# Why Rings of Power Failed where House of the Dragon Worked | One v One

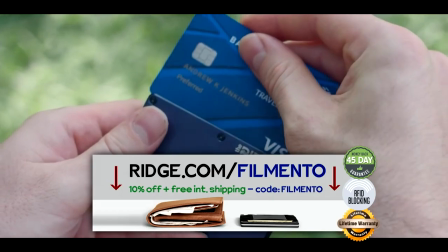8:14 At this point though, definitely, they're sponsoring a 10% discount and free international shipping with code Filmento, so up your wallet game with the link below.
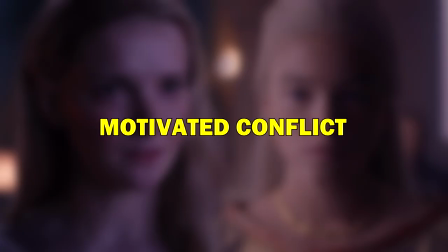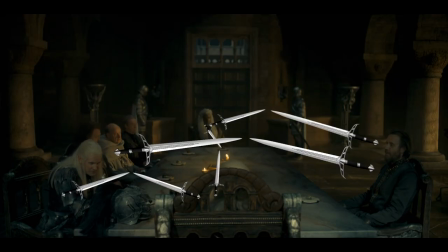8:28 The reason the scenes in Dragon Reign Supreme is because they're always built on conflict that is personally motivated.
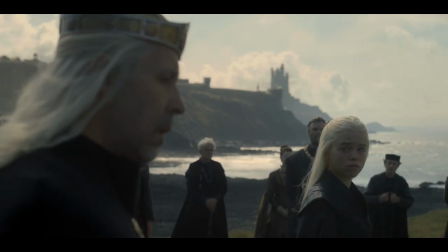8:34 We have a daughter who wants to be seen by her father.
You haven't spoken a word to me since Mother's funeral.
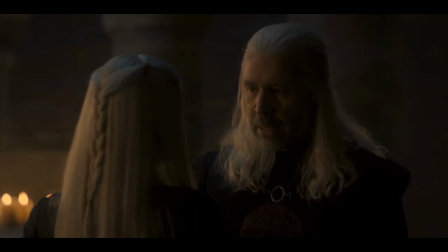8:39 And now you don't. Answer me.
Which doesn't fit the father, the king, who has to worry about his crown.
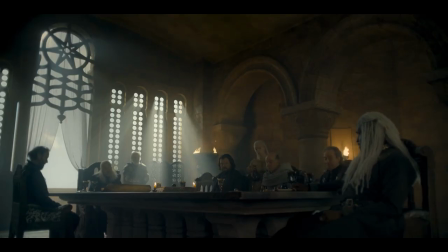8:44 We have a husband of another crown candidate who wants to solve problems in his area.
If those shipping lanes should fall, it will beg.
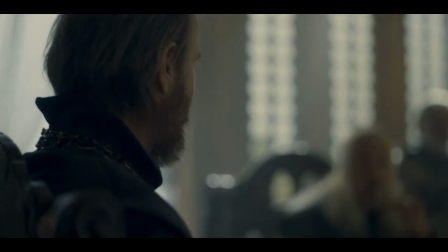8:51 The crown has heard your...
Which doesn't fit others in the council who seek to be in the king's favor.
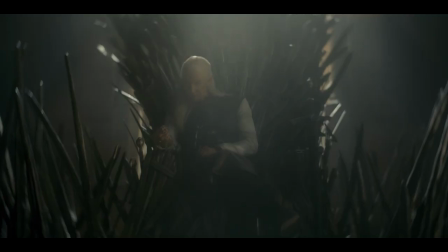8:56 We have a brother of the king who wants a seat in the front row, which doesn't fit a lot of people.
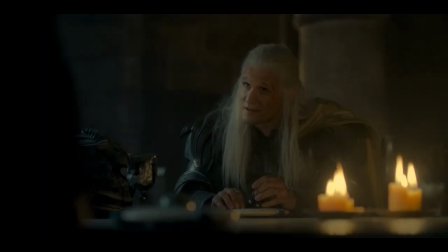9:01 He publicly mutilates a part of the city to make a name for himself. He's constantly at odds with the hand of the king because they both want what only one can have.
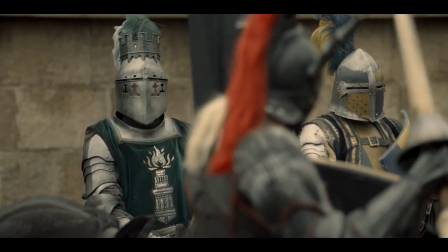9:09 Even the physical conflict is built on this, like in the Night Games. The brother chooses to fight the hand's son and beats him in a not so fair way.
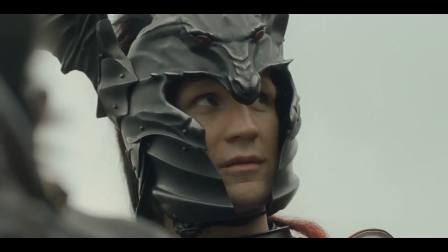9:17 That's right, we're gonna cheat.
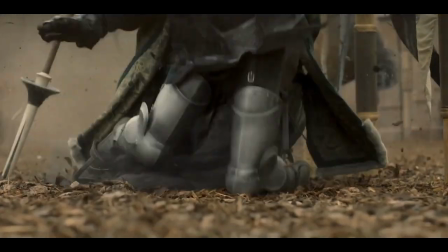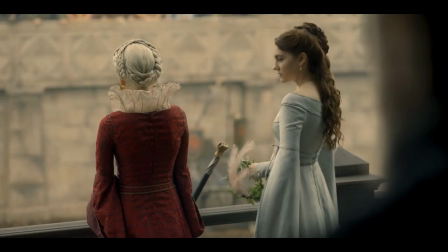9:24 After which he flirts with the hand's daughter.
Good luck, my prince.
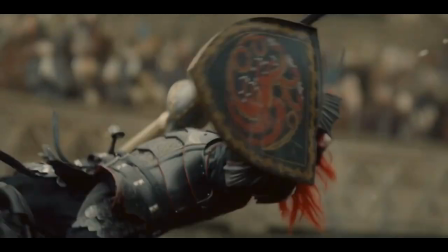9:29 After which he fights some random guy, which is still strong because it's mostly about him maintaining his stature in front of all these people,
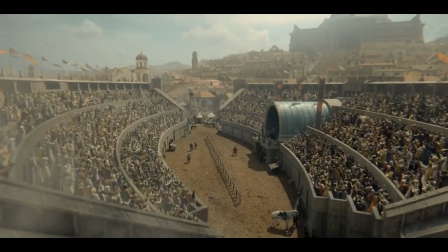9:37 which we know is very important to him. Which Taemon Targaryen wishes to continue I mean, just look at all the dramatic irony built here.
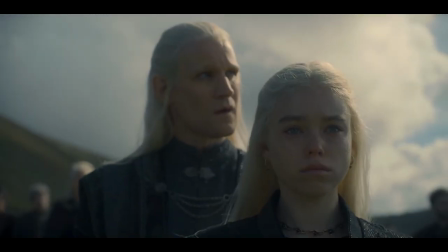9:45 We know that the king killed his wife for a chance to save his son, and we know that the daughter doesn't know, which becomes a ticking bomb of when is she gonna find out.
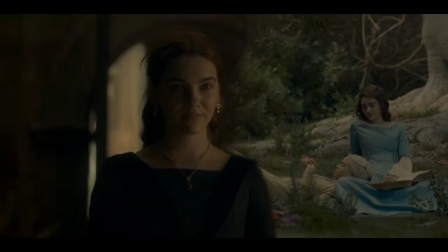9:52 We know that the hand sends his own girl, the daughter's best friend, to console and seduce the king to secure his position.
You might wear one of your mother's dresses.
Which becomes a ticking bomb of, oh, if it works, the daughter will lose her father again because of her best friend.
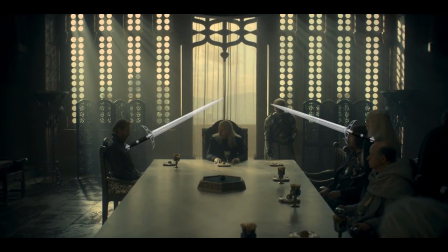10:11 Overall, the conflict always comes from people having motivations that cannot coexist, which makes the scenes very thrilling and entertaining.
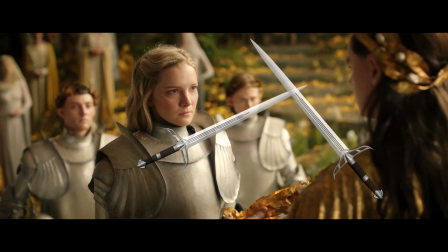10:19 Whereas in Rings, most of the conflict comes not from character versus character, but instead from hero versus the script.
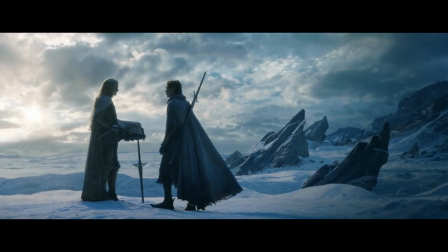10:25 When Galadriel is searching for Sauron in the north, her second-in-command wants to turn back.
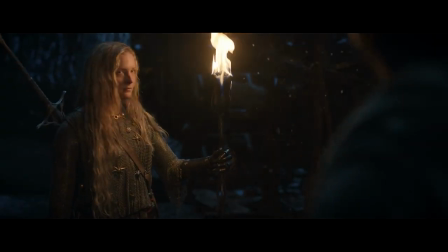10:29 Surely we must first return home to take counsel with the High King.
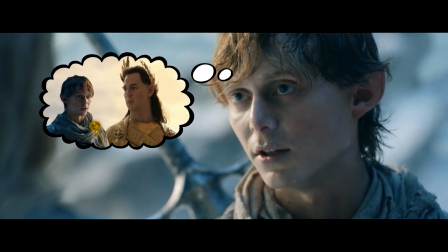10:33 And we don't go deeper into that, into him wanting that for some larger reason, into him somehow turning her own squad against her or finding a way to get rid of her.
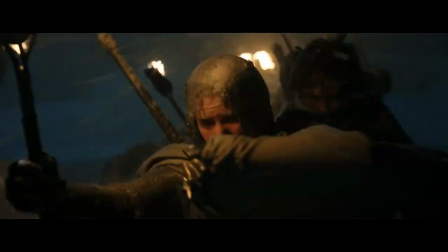10:41 No, the whole squad is full of crybabies who can't keep up with Galadriel, and so they all want to turn back.
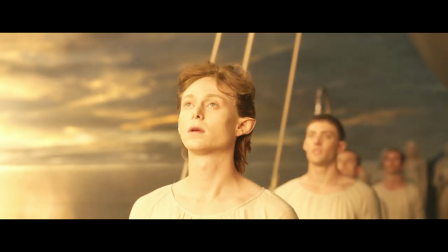10:48 Which is what happens. And apparently all of these characters leave the show at the end of the pilot, so it doesn't really matter anyway.
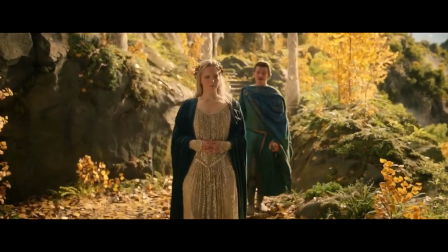10:55 When Galadriel gets back and tells her politician friend she wants to set out again, the friend is like, no.
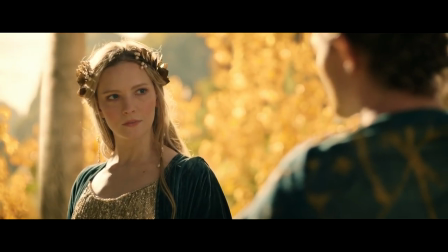11:00 And again, not for a larger personal reason. It's not like he wants her to stay with him.
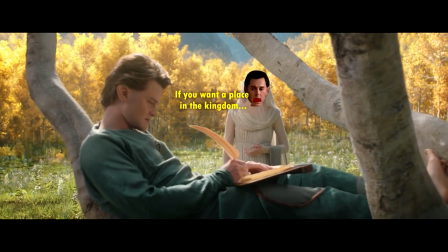11:05 It's not like he needs to dissuade her to win favor with the Elf King. If you want a place in the kingdom, then you must be useful to it and find a way to pressure Galadriel out.
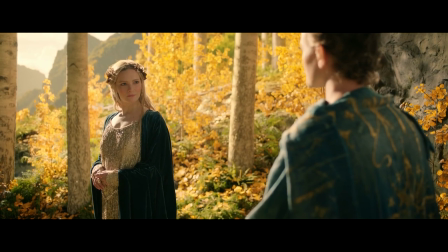11:13 He just says no when she says yes, and that's it, which is why this relationship is pretty tensionless and boring.
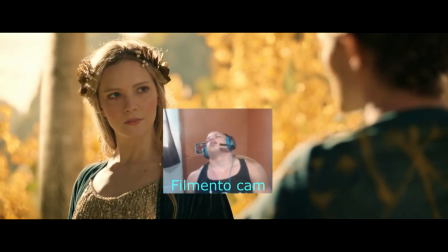11:20 Rather you who defied the High King by refusing to heed any limit.
When the Elf King decides to send Galadriel back home, same thing.
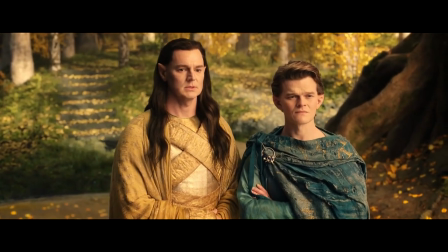11:27 We don't go into the king's personal reasons for ousting her other than he's the king.
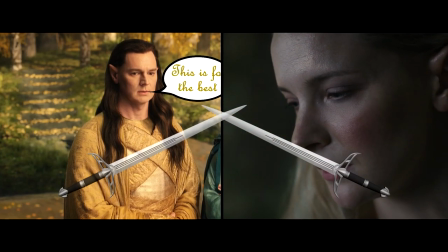11:31 We don't do anything with that conflict, like by having Galadriel try to find a way to undo that decision.
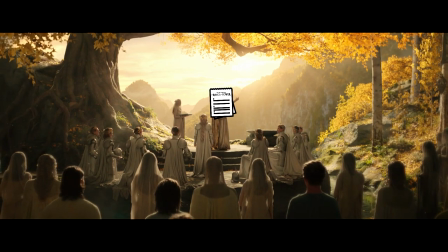11:36 No, it's more like the script says that's what's happening now, and then it happens.
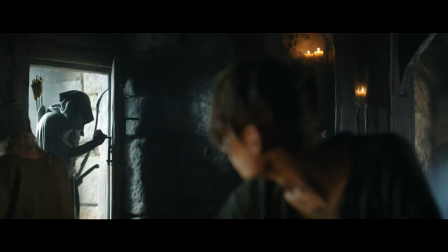11:40 As another example, when the soldier elf checks on a human village they're keeping an eye on after the war, one of the villagers lets him have it.
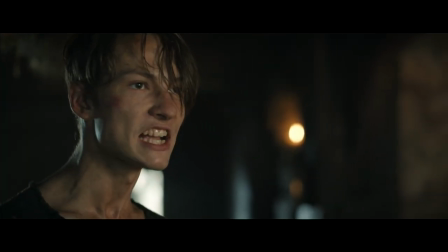11:47 Our true king will return and pry us right out from under your pointy boot.
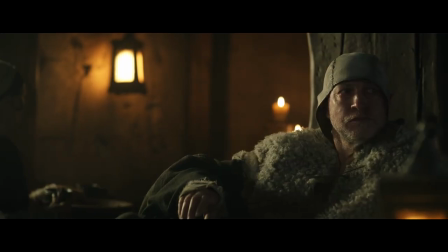11:53 Which doesn't happen because this guy has some apparent personal reason to hate elves, but just because, you know, the elves are hated here and he's a way for the script to show that.
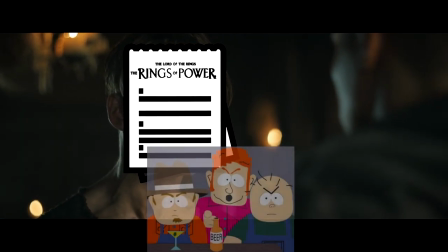12:02 Hey, we don't take kindly to your types in here. Now calm down, Skeeter, he ain't hurting nobody.
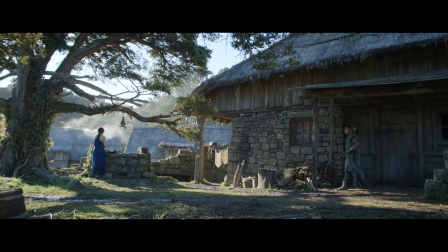12:07 No!
Even when the conflict is handed on a silver platter, it's still fumbled.
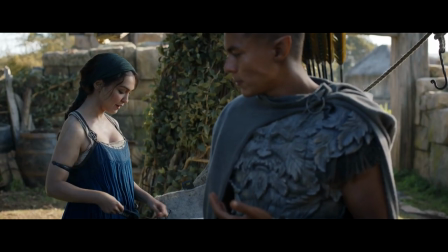12:12 The elf has a human girlfriend, which is kind of forbidden, but then that being exposed is just treated like a joke.
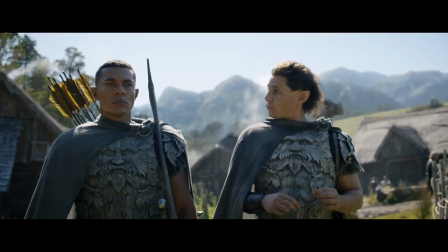12:18 Did you draw some water?